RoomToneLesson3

Hi, I'm Monique from CTE, and I just want to tell you what a great job you guys did on that video. I'm going to be putting it on the site, but before I do, I'm just going to add a little ambient sound. And I just wanted to take a moment to just talk about what I mean by that.
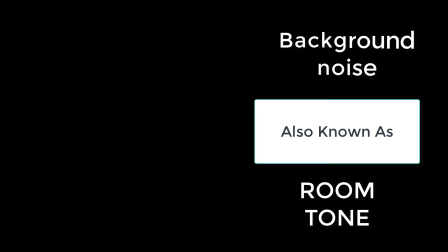[0:17]
I wanted to add some room tone. So yes, now as I'm talking about room tone, you're going to be hearing my birds in the background the entire time.
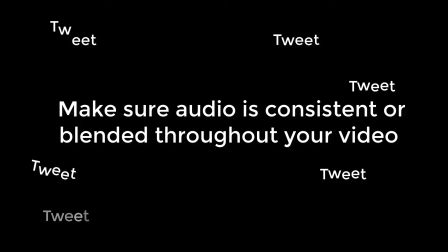[0:26]
I apologize, but that would be an example of if you've got them chirping in the background, you got to make sure that they're chirping all the way through.
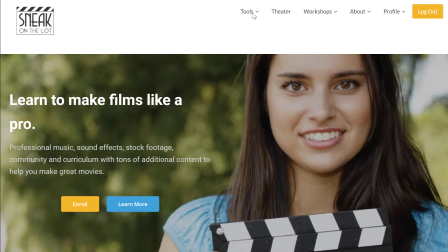[0:33]
So to quickly show you how to fix room tone, I'm just going to sign on to Sneak on the Lot,
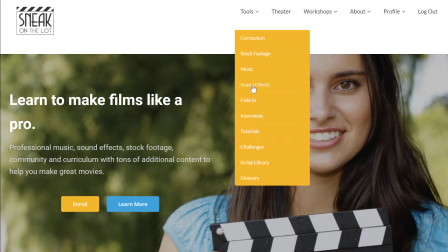[0:38]
which you all have a membership to, and grab some room tone from their tools,
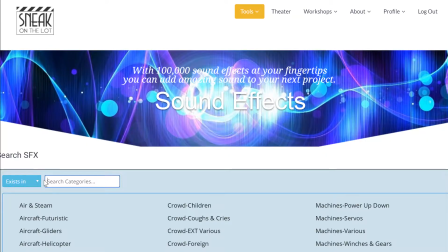[0:44]
their sound effects library.
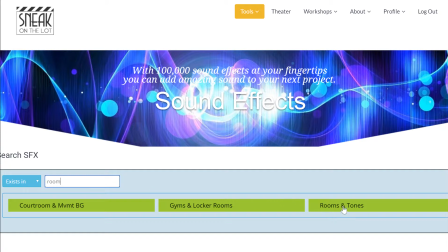[0:46]
If you put in room, you can see that room tone comes up, and then I'm going to just choose some basic wind, grab that,
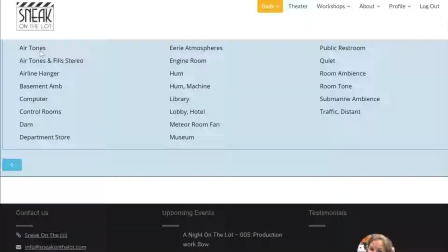[0:54]
open up a Premiere timeline, slap in your video, and I'm going to add the audio,
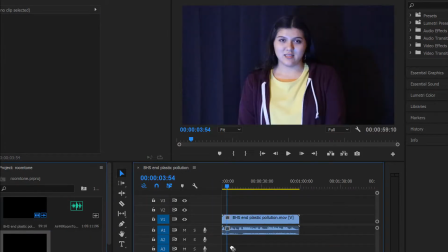[1:02]
and I'm then going to place your video and the air video below it.
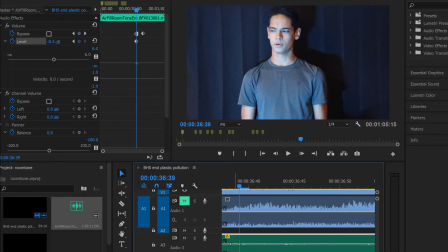[1:08]
Then I'm going to keyframe the air video so that every place that your audio drops down,
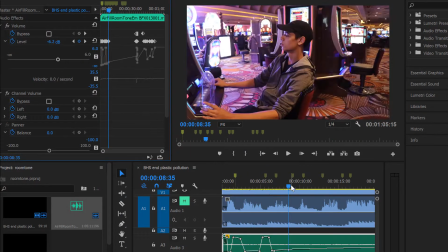[1:15]
I'm going to ramp that up, and vice versa. That way I'm kind of filling in those voids with some sound.
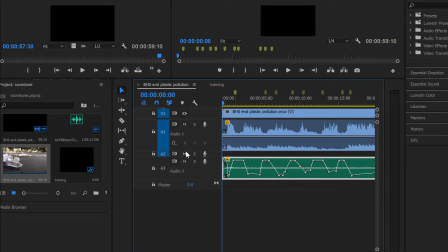[1:25]
Okay, so when you end up listening to it, let's mute the extra track here.
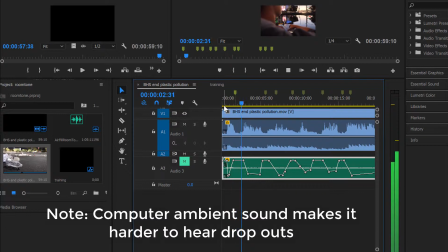[1:33]
So let's listen to it.
Dear son or daughter, I'm sorry we didn't do anything until it was too late. We got too invested in the moment.
So you can hear what the difference is between the channel.
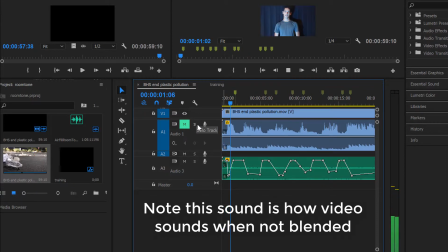I'm dropping those down because there's already all that wind and ambient sound on the original clips.
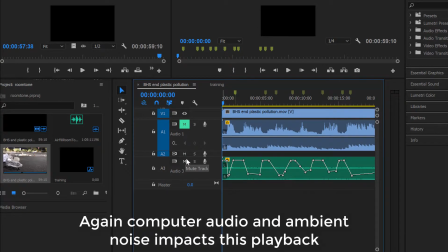[2:04]
So now when we put them together, it's still not going to be perfect because I don't have the same audio or ambient sound that you guys had when you recorded, but it's a little bit better.
Dear son or daughter, I'm sorry we didn't do anything until it was too late.
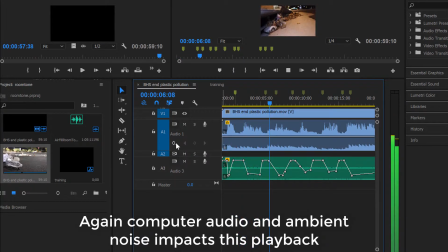[2:22] We got too invested in the moment.
One little bit of advice is that when you're out on set, whether you're doing an interview or you're doing a scene, you have everybody stop what they're doing, and then you hit record, and you record the sound of nothing for at least 1 minute. 1 minute to 2 minutes is great because you're going to use that, what we call room tone, to layer underneath your video so that you don't get those dropouts. The dropouts are like when you play back your video, you will hear shh, shh, shh as it plays throughout.
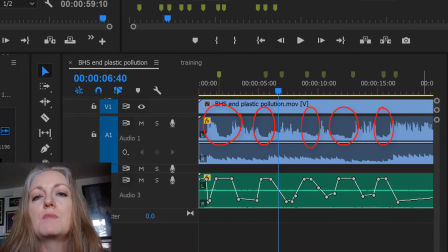[3:01]
That's because there's a difference in the room tone as you go from spot to spot, and you guys are cutting in SOTs, your interviews, from various locations, and those various locations are going to have sound associated with the background. You need to blend those sounds in.
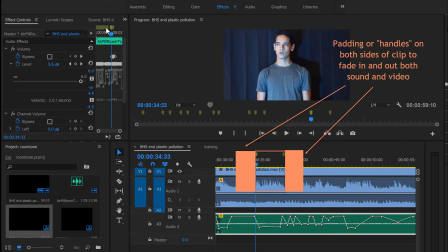[3:19]
Another tip would be to count to at least 10 before you actually say action after you hit record, so that you have enough header and footer on either side of your shot that you're going to use to blend that audio.
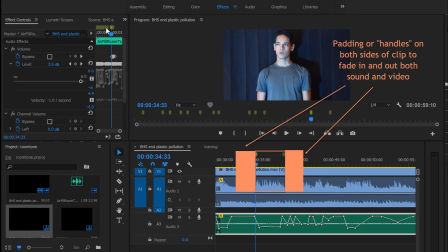[3:35]
Also, that's good for video as well, for if you're doing transitions. Again, great job, guys, and thanks for sharing.